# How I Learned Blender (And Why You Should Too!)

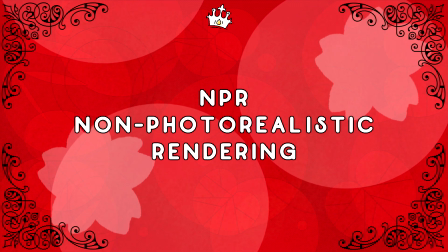4:11 Non-photorealistic rendering was very much up my alley. My first time around I wanted to give redesigning Team RWBY a shot.
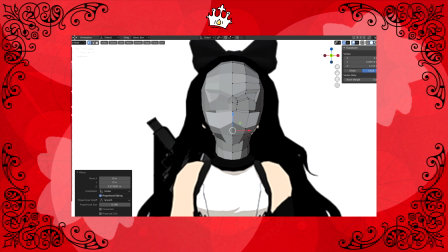4:18 I'm a lot more private when it comes to rewriting stuff nowadays, and everything honestly,
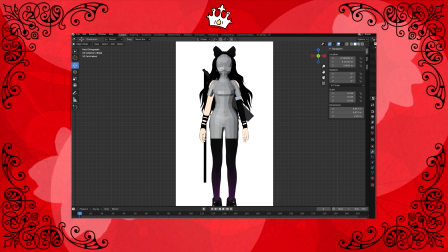4:24 so I'm a bit nervous sharing these, especially knowing how vicious the RWBY fandom can be.
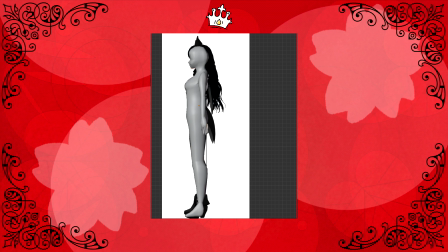4:29 However, I also want to show off some of my work, including reimaginings of Team RWBY.
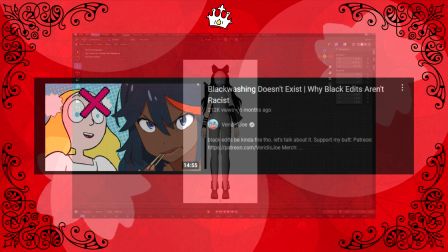4:34 Now I want to preface I did darken the girls' skin tones, lines,
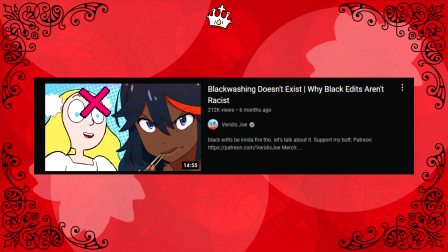4:38 mostly because the girls all being porcelain pale and canon itself seems odd, but I also did this mapping specific cultural backgrounds for each girl,
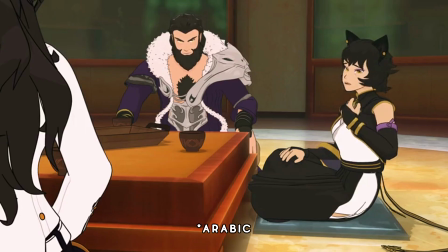4:45 like focusing on the South Asian influences for Blake, given her father has an Arabian name and her mother has an Indian name.
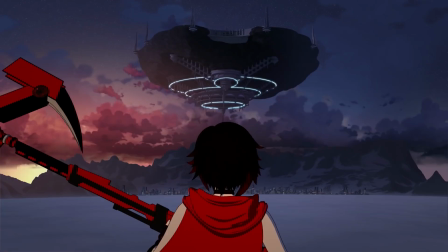4:53 I also made Ruby into a little wolf faunus, not only to keep Blake from being the token faunus of the cast,
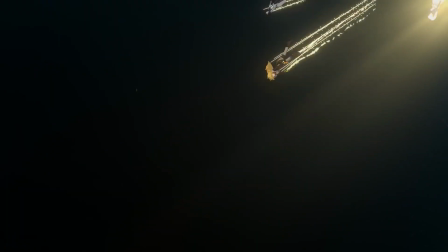4:58 and connect Ruby to the faunus subplots more, but also because… well hello,
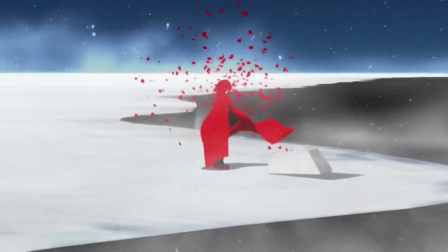5:03 Red Riding Hood doubling as the Big Bad Wolf? Iconic. Anyway, here they are.
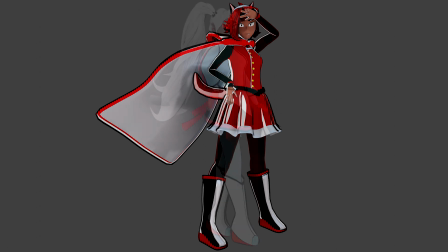5:08 I do like how they turned out overall, but I still had to work on some of the finer details of the base models.
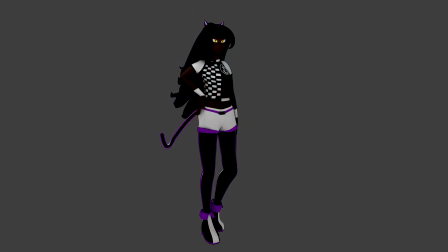5:14 Namely, the nose's ears and chins. Blake actually does not have ears. That wasn't an intentional thing on my part because of the cat ears.
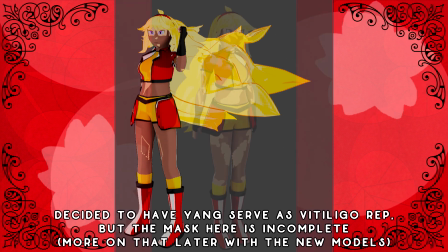5:23 I just skipped that part. Ears are scary, okay? And then they wound up looking like really pointy elf ears.
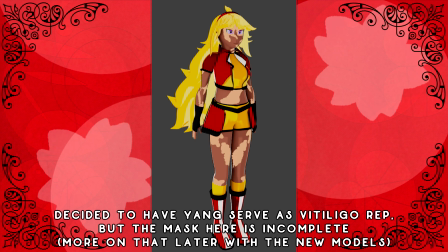5:30 So that was, yeah.
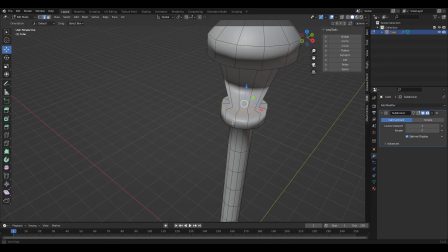5:31 Also, I made the mistake of applying my subdivision surface modifiers and letting vertices in places like the shoulders overlap,
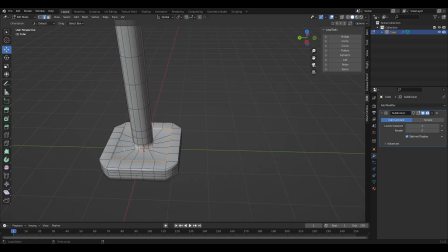5:40 resulting in, to put it frankly, fucked loops and fucked edge flow.
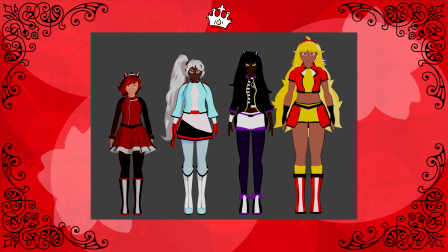5:45 But for a start, I'd say I'm still proud of my girls, especially that hair.
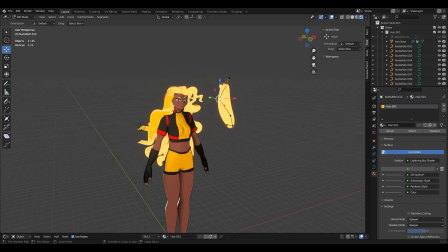5:50 For the hair, I used curves, which are basically little wireframe paths or circles that can be expanded to resemble regular geometry, but with only a few control points compared to potentially thousands of vertices. I do think I went a bit overboard in adding too much detail to the bevels I gave the curves,
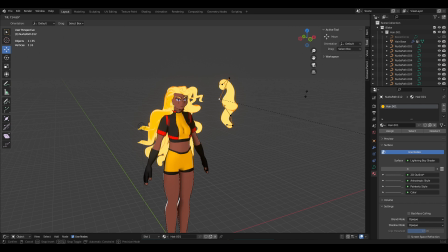6:07 but I do find the approach pretty intuitive, less demanding than particle systems, and most importantly,
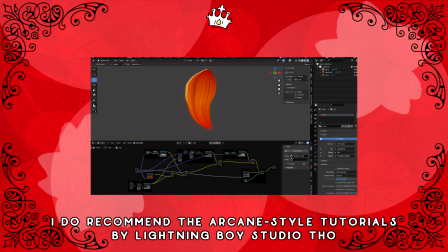6:14 pleasing to my eyes. I tried particle hair, and I just… no. Mm-mm. Mm-mm.
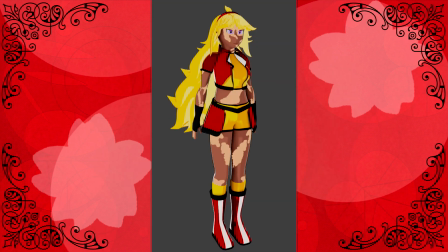6:19 Yang also got the most critique from friends.
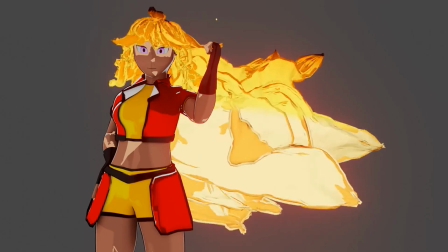6:22 I'm proud of her hair, especially this cool mesh fire effect that I discovered, but the issue was her outfit.
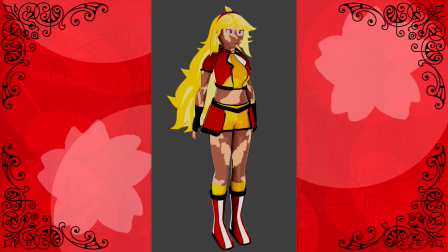6:29 I I wanted to emphasize the use of Team RWBY's colors more, and I wanted to get Yang away from the muddy shades of brown that canon always sticks her in.
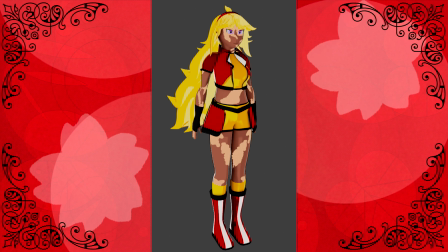6:36 My idea was to have her cycle through her teammates' colors through each kingdom until she dons yellow in Vacuo, starting with red for RWBY at Beacon.
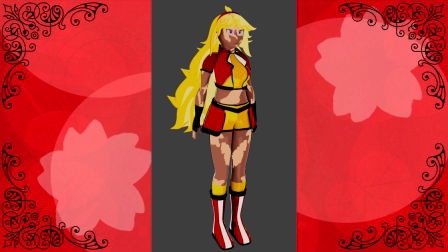6:44 However, red is a particularly loud color that tends to dominate any palette it's part of.
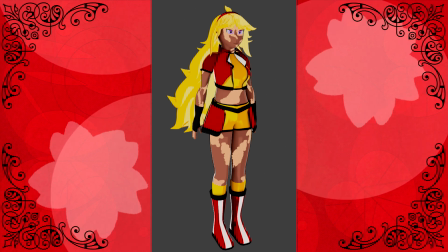6:50 So it wound up reading as Yang's main color was red instead of yellow, which made me sad, because I loved red for her. But there were other ways to go about that. Foreshadowing. Now, rigging.
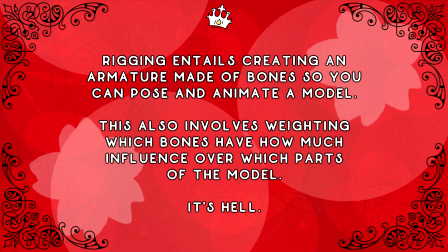7:04 Oh god.
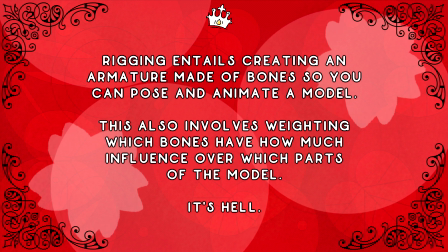7:05 Okay, so for the uninitiated, rigging is the process by which you give a model bones and weight their influences so that it can be posed and animated. And it's by far my least favorite part of the process. Posing and animating I've really enjoyed so far.
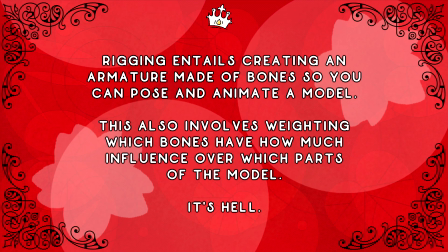7:20 But rigging? A model? To get to that point? I… I don't… I… No, I don't particularly enjoy that.
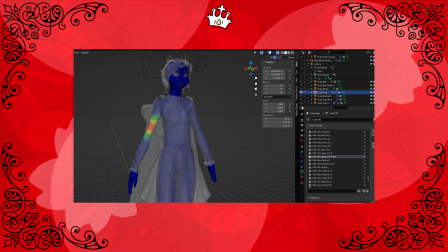7:26 It's gotten less frustrating with time and practice, but there's always one part of the 3D process that'll make you want to defenestrate yourself.
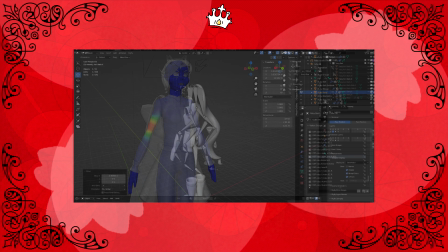7:34 Again, the shoulders were fucked. Not to mention that because I was entirely new to this part of the process, mostly since rigging wasn't part of the donut tutorial,
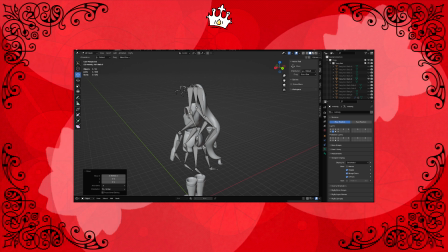7:43 I experienced a lot of trial and error to even get my bearings. Thankfully the Rigify addon mostly simplified the process. It generates a basic meta-rig for you that you just shape to your model and add any additional bones that you'll need for things like animal ears or tails,
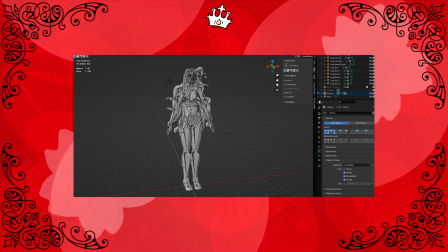7:59 and from there you can generate a more user-friendly rig for animation with a very helpful panel.
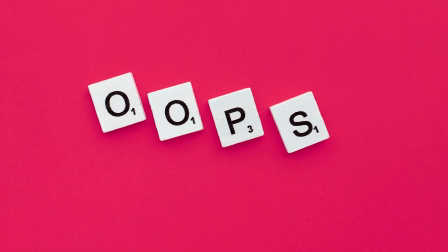8:05 But even so, I still got frustrated, especially realizing the fundamental problems with my models that I wound up walking away for a bit.
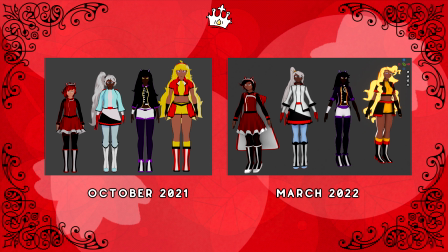8:13 Surprisingly though, the girls were mostly quads, it's just applying the subdivision was a mistake.
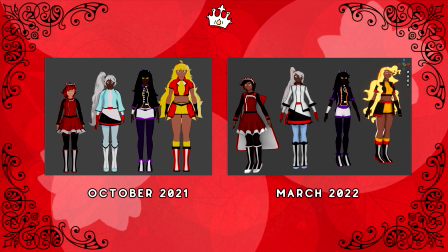8:19 Oh god.
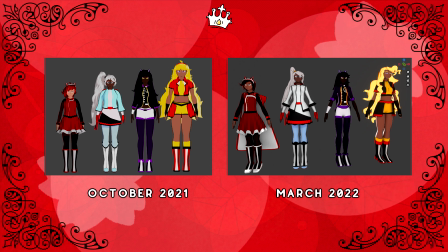8:19 And sometimes, you do have to do that. You gotta walk away and re-evaluate your process to see what's working and what's not, or even just to clear your head to prevent burnout.
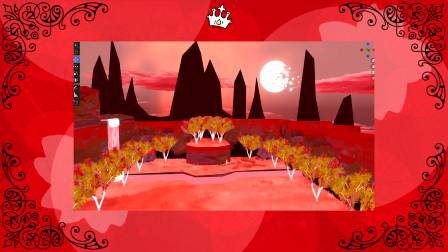8:29 Eventually, I got back into Blender during February of this year through environment and set design, something that's also always intrigued me, but I'd never given a shot.
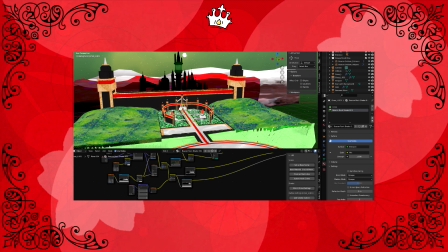8:38 I started with some ideas I had for a little rewrite I did for the Sailor Moon Eternal movies,
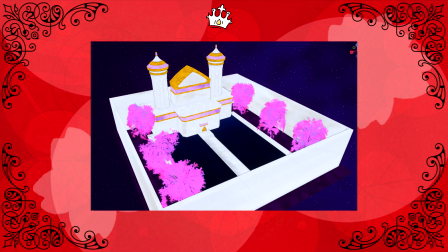8:42 namely with a Moon Castle set, and quick models of Super Sailor Moon, Queen Serenity, and Queen Hellenia.
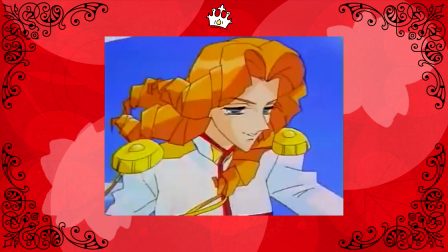8:49 I'd also been watching a lot of heavily stylized shows,
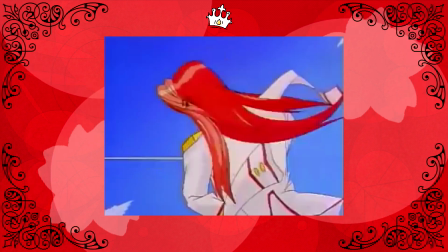8:52 and specifically Revolutionary Girl Utena made me want to have a bit more fun with colorful visuals and imagery.
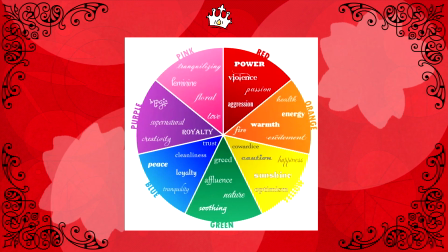8:58 Whenever I work on sets, I don't automatically go for standard blue skies.
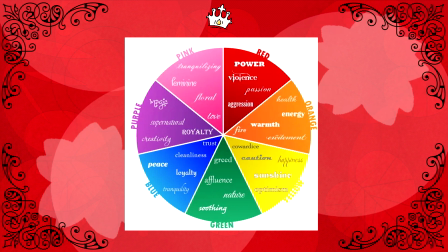9:02 Instead, I think about the overall atmosphere that I'm going for and experiment with one or two main colors, and pick accent colors from there.
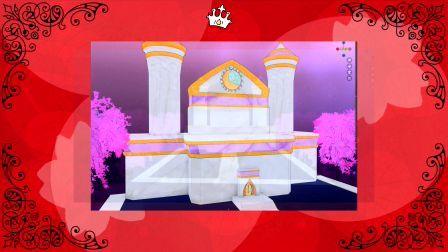9:10 And specifically on the moon, I wanted to show we were no longer on Earth. And what better way to showcase that than a purple night sky filled with distant stars.
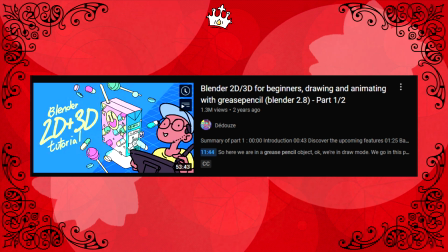9:19 I'd also been trying to learn how to use grease pencil, which is a tool unique to Blender that allows you to draw 2D images in 3D space. It's a surprisingly intuitive tool that I absolutely love,
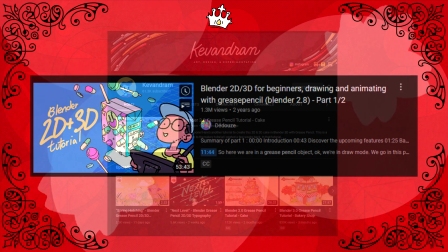9:30 especially thanks to Deduce's video on how to use grease pencil as a beginner and Kevin Dramm's video showcasing what grease pencil is capable of.
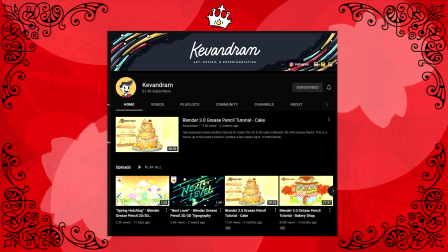9:39 A favorite of mine is painting 2D leaves onto 3D trees.
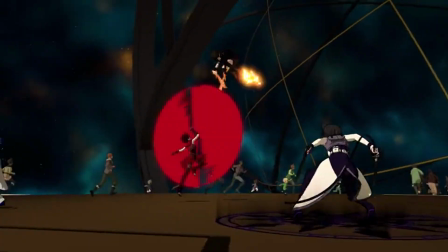9:42 Then, moving back into RWBY, I wanted to make a set for my Team RWBY models for a fight I'd envisioned for them.
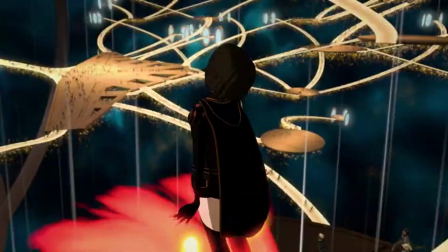9:48 The idea was that, at the end of my Volume 1, they would be chasing Roman through Foreverfall, only to be headed off by a masked cinder.
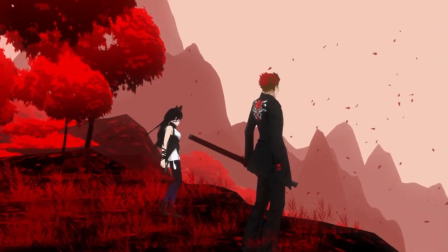9:56 Foreverfall was the easiest way to start this process of color experimentation, given it had a beautiful pale peach sky in the black trailer, and my hesitancy towards blue skies was confirmed by how jarring I'd found having it over Foreverfall in the Jaune episodes of Volume 1.
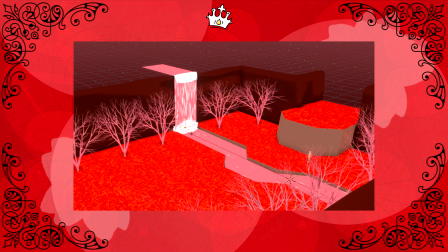10:11 I do think it's a bit too blocky, but my main focus for this was just making a simple area for the aforementioned fight,
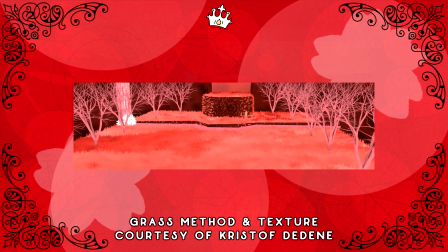10:18 with a few set pieces for the characters to either navigate around or work with,
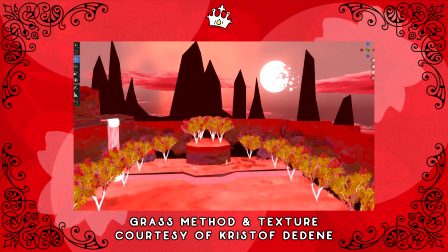10:22 like a river to break up the area, or for characters to avoid falling into, or trees to leap to, or for Cinder to burn them with her maiden powers.
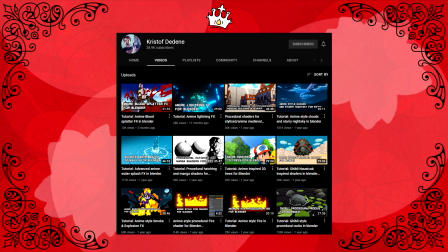10:31 This was also helped by Christophe Dedeme who's done several videos on how to achieve Studio Ghibli-esque imagery in Plunder,
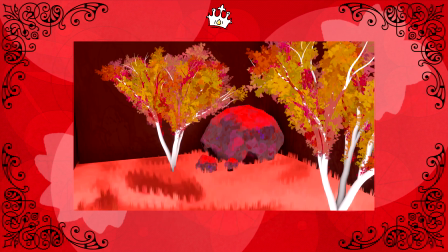10:38 along with a gorgeous anime sky that was very helpful. Also taught me how to make the pretty Ghibli grass, which I'm very proud of.
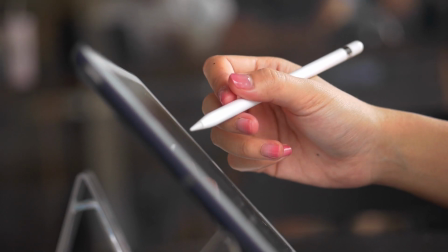10:46 And the rock shader. Something I also learned is that writing is not the only thing that has a lot of first drafts.
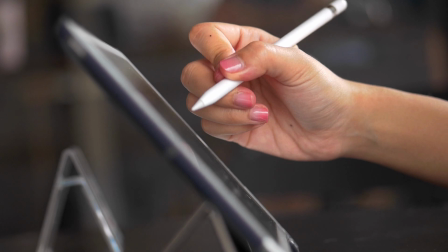10:52 I consider a lot of these sets to be first drafts, getting basic ideas out there to be refined at a later date.
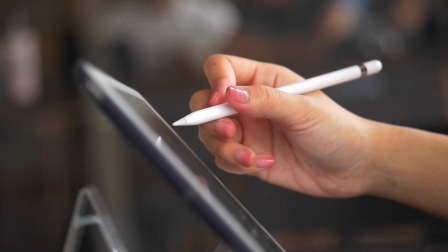11:00 Mostly it's just blocking and figuring out colors, really. And it don't gotta be perfect, because, you know, aiming for perfectionism when you're just starting is a great way to get stuck.
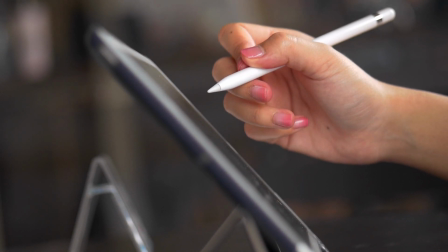11:08 From there, I started a few other ruby sets, wanting to continue that experimentation.
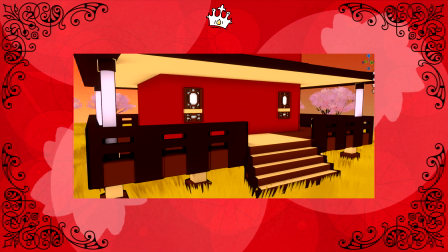11:13 I started with Tai's house on Patch, and I wanted to emphasize the cozy sunshine aesthetic, and showcase Tai's heritage through some Chinese and Cambodian influences in the architecture.
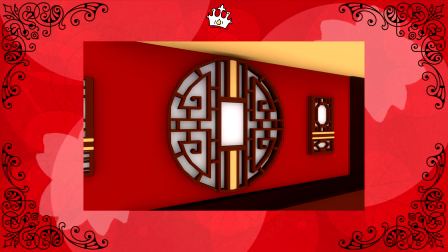11:24 The Cambodian influences being because I made Tai a similar mix to Monty.
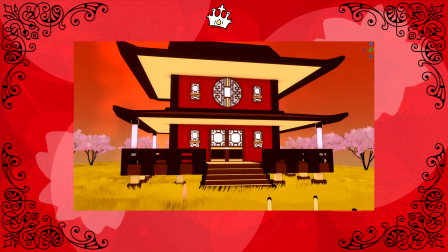11:29 Monty was a bit of a mix of Chinese, Japanese, Vietnamese, and Cambodian, and I wanted to honor that through characters like Tai.
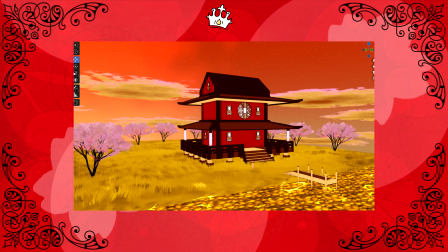11:36 I never finish the house, but again, sometimes you need a first draft to get the ideas out there and see what works and what doesn't.
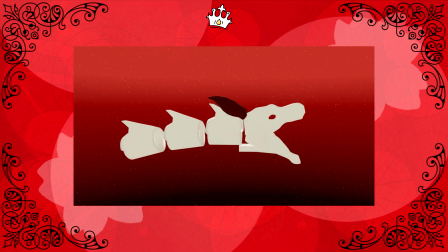11:43 I also made Salem's throne room.
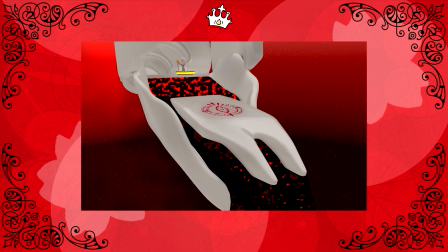11:45 I had this idea for her castle actually being made out of grim bone, like in the image of a giant dragon grim or some other creature,
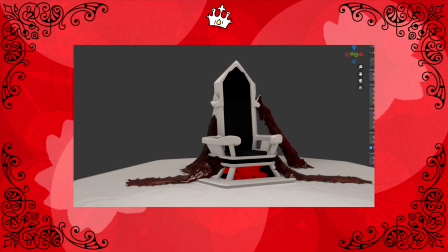11:53 very much like the Monstron Vol. 8. It's made of bone and gross flesh, and the throne is in like the skeletal head of this Grimm,
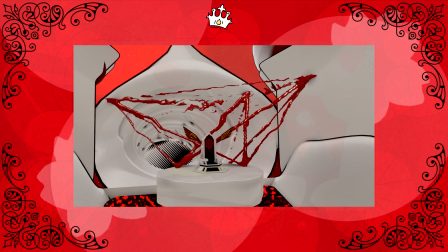12:02 with a river of ichor pouring out of it.
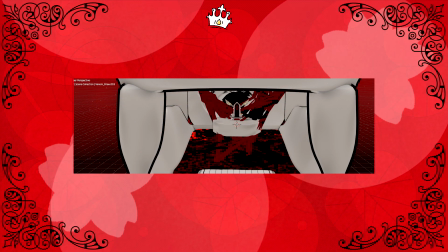12:05 I'll link the tool I used for the Grimm cartilage in the description below, but oh god, it's very demanding on my computer.
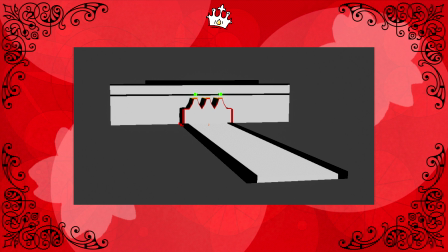12:13 And then we have Beacon Academy's entrance. For this, I wound up solidifying my own color role.
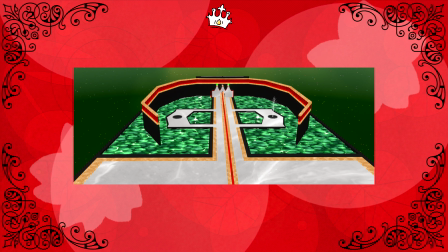12:19 Tried to rely mostly on red, white, black, and yellow, and then add one or two accent colors to accompany them.
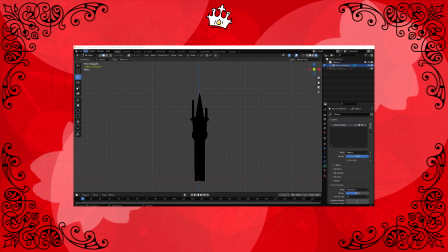12:25 In this case, I went with green to show that this was Ozpin's domain.